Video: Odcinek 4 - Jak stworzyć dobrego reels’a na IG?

Cześć, z tej strony Paweł z Kapela LA. W dzisiejszym odcinku pokażę Wam, jak stworzyć ciekawy film na social media w formie Reels. Zapraszam!
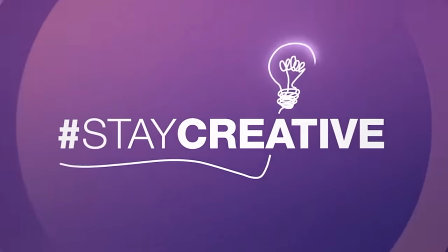Zanim zaczniemy tworzyć nasz film, jeszcze kilka słów tytułem wstępu. Jak wiecie, krótkie filmiki zdobywają coraz większą popularność w internecie, dlatego trzeba iść z duchem czasu i zacząć też samemu tworzyć taki film. Tylko jak to zrobić i na co zwracać uwagę? Pierwsza zasada, musicie pamiętać o tym, że filmiki te są krótkie, trwają około 30 sekund, 15 do minuty i już w pierwszych 5 sekundach musicie zainteresować potencjalnego odbiorcę po to, żeby oglądał ten film i został z Wami na czas tego filmu, ewentualnie zostawił tego lajka. Dlatego pamiętajcie, żeby na samym początku wybrać jak najlepsze ujęcia, właśnie po to, żeby przykuć wzrok odbiorcy. Druga rzecz to tematyka filmu, czyli w tak krótkim czasie musimy przedstawić jakąś historię lub relację z jakiegoś wydarzenia lub po prostu pokazać dane miejsce, które odwiedziliśmy. Film, tak jak w poprzednim odcinku, zmontujemy w darmowym programie iMovie, który macie na swoich urządzeniach, a jeśli nie, możecie go za darmo ściągnąć z App Store. Projekt mam już przygotowany, mam też wybraną muzykę i ujęcia, bo chcę się teraz skupić na tym, żeby Wam opowiedzieć, jak stworzyłem 40 sekund krótką historię i też na co zwracałem uwagę, montując ten krótki film. Jeśli nie wiecie, jak obsługiwać program iMovie, odsyłam Was do wcześniejszego odcinka, gdzie krok po kroku pokazałem całą obsługę.
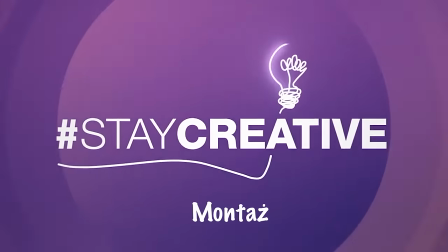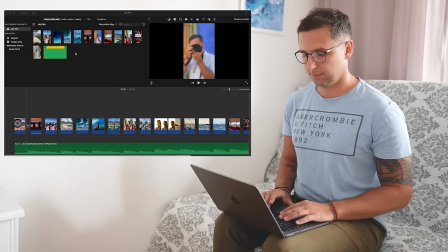Przejdźmy teraz do naszego filmu. Tak jak widzicie, mam tutaj dodane już wszystko na timeline'ie. Film trwa 40 sekund. I w tym czasie chcę pokazać zajawkę naszego wyjazdu do Meksyku. Pierwszym ujęciem, jakie wybrałem, jest taki odjazd od obiektywu, bo będzie to rozpoczęcie naszej historii,
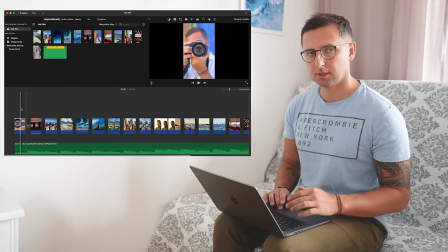czyli robimy zdjęcia, nasz wyjazd z perspektywy aparatu, to co widział nasz aparat. Tutaj też taka mała dygresja, pamiętajcie o tym, montując filmiki, żeby montować je do muzyki, czyli pamiętamy o tym,
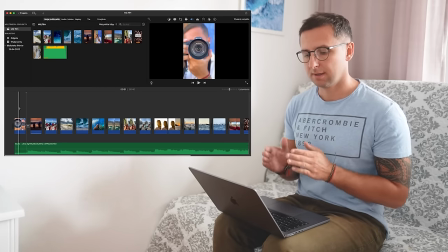żeby albo przejście między ujęciami było na bicie, czyli kiedy mam jakieś charakterystyczne uderzenie w muzyce, pojawia się nowy klip, lub jeśli jest zakończenie jakiegoś rozdziału w muzyce,
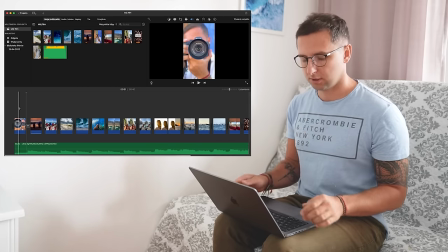kończy się jakiś dźwięk, jakiś głos, wtedy możecie też zastosować przejście między ujęciami. Zobaczcie, rozpoczęcie wygląda w ten sposób, że odjeżdża aparat
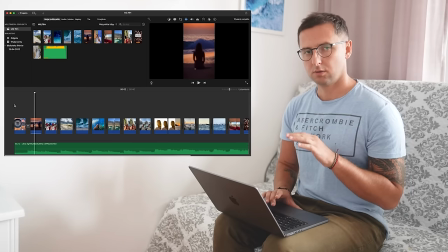i jest przejście na Justynę, która siedzi na plaży o zachodzie słońca. Celowo jej sylwetka jest rozmazana, a wzrok skupiony jest na falach, które rozbijają się o brzeg.
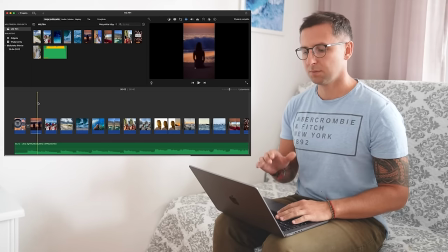Już troszkę rozpędzamy naszą historię. Jest jazda na skuterze na Cozumel, wypożyczyliśmy skuter, jeździliśmy po wybrzeżu, naprawdę mieliśmy super widoki.
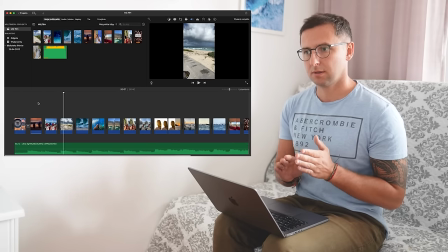W tym ujęciu pokazuję plażę, bo to będzie kolejny etap do tego, co zobaczycie na kolejnych ujęciach.
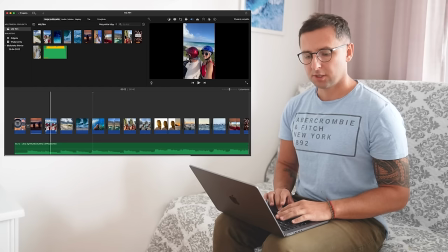Tak jak widzieliście, pierwsze ujęcie, jedziemy na skuterze, patrzymy na plażę. Z plaży przenosimy się już do ujęcia z drona, gdzie pionowo od góry widać rozbijające się fale i wybrzeże. I kolejne ujęcie już jest z łodzi,
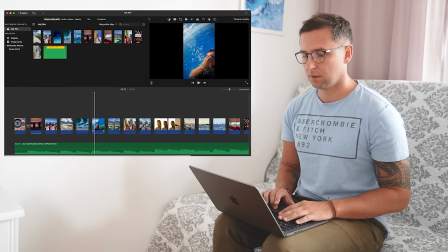gdzie byliśmy na nurkowaniu i wpadam do wody, żeby nurkować. Tutaj jest też bardzo fajne przejście, które bardzo łatwo jest zrobić. Na przykład jeśli będziecie skakać do wody, nagrać to i moment, kiedy wpadacie do wody,
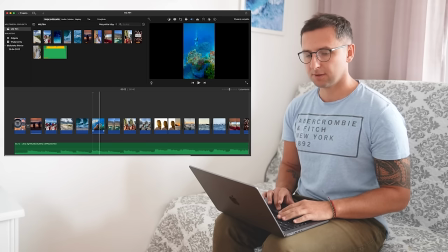zakończyć w tym momencie ujęcie. I następne ujęcie już jest spod wody i zrobi się takie fajne, płynne przejście, tak jak widzicie tutaj.
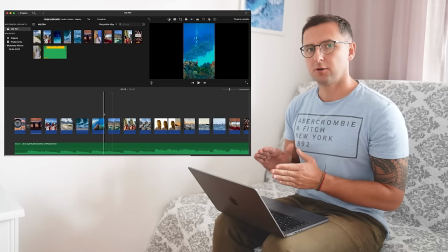Zmieniamy całkowicie lokalizację, ale żeby zostać w klimacie wody i nie było takiego dużego dysonansu, że nagle jesteśmy w wodzie,
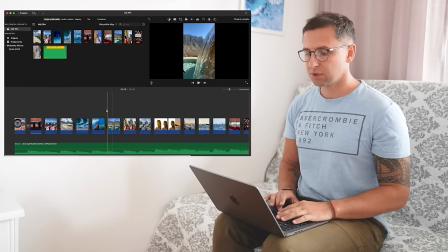a nagle zmienia się całkowicie otoczenie, jest przejście przez wodospad na naturalne baseny, w których byliśmy na północy Meksyku i Justyna idąca w kierunku końca basenu, żeby zobaczyć widok.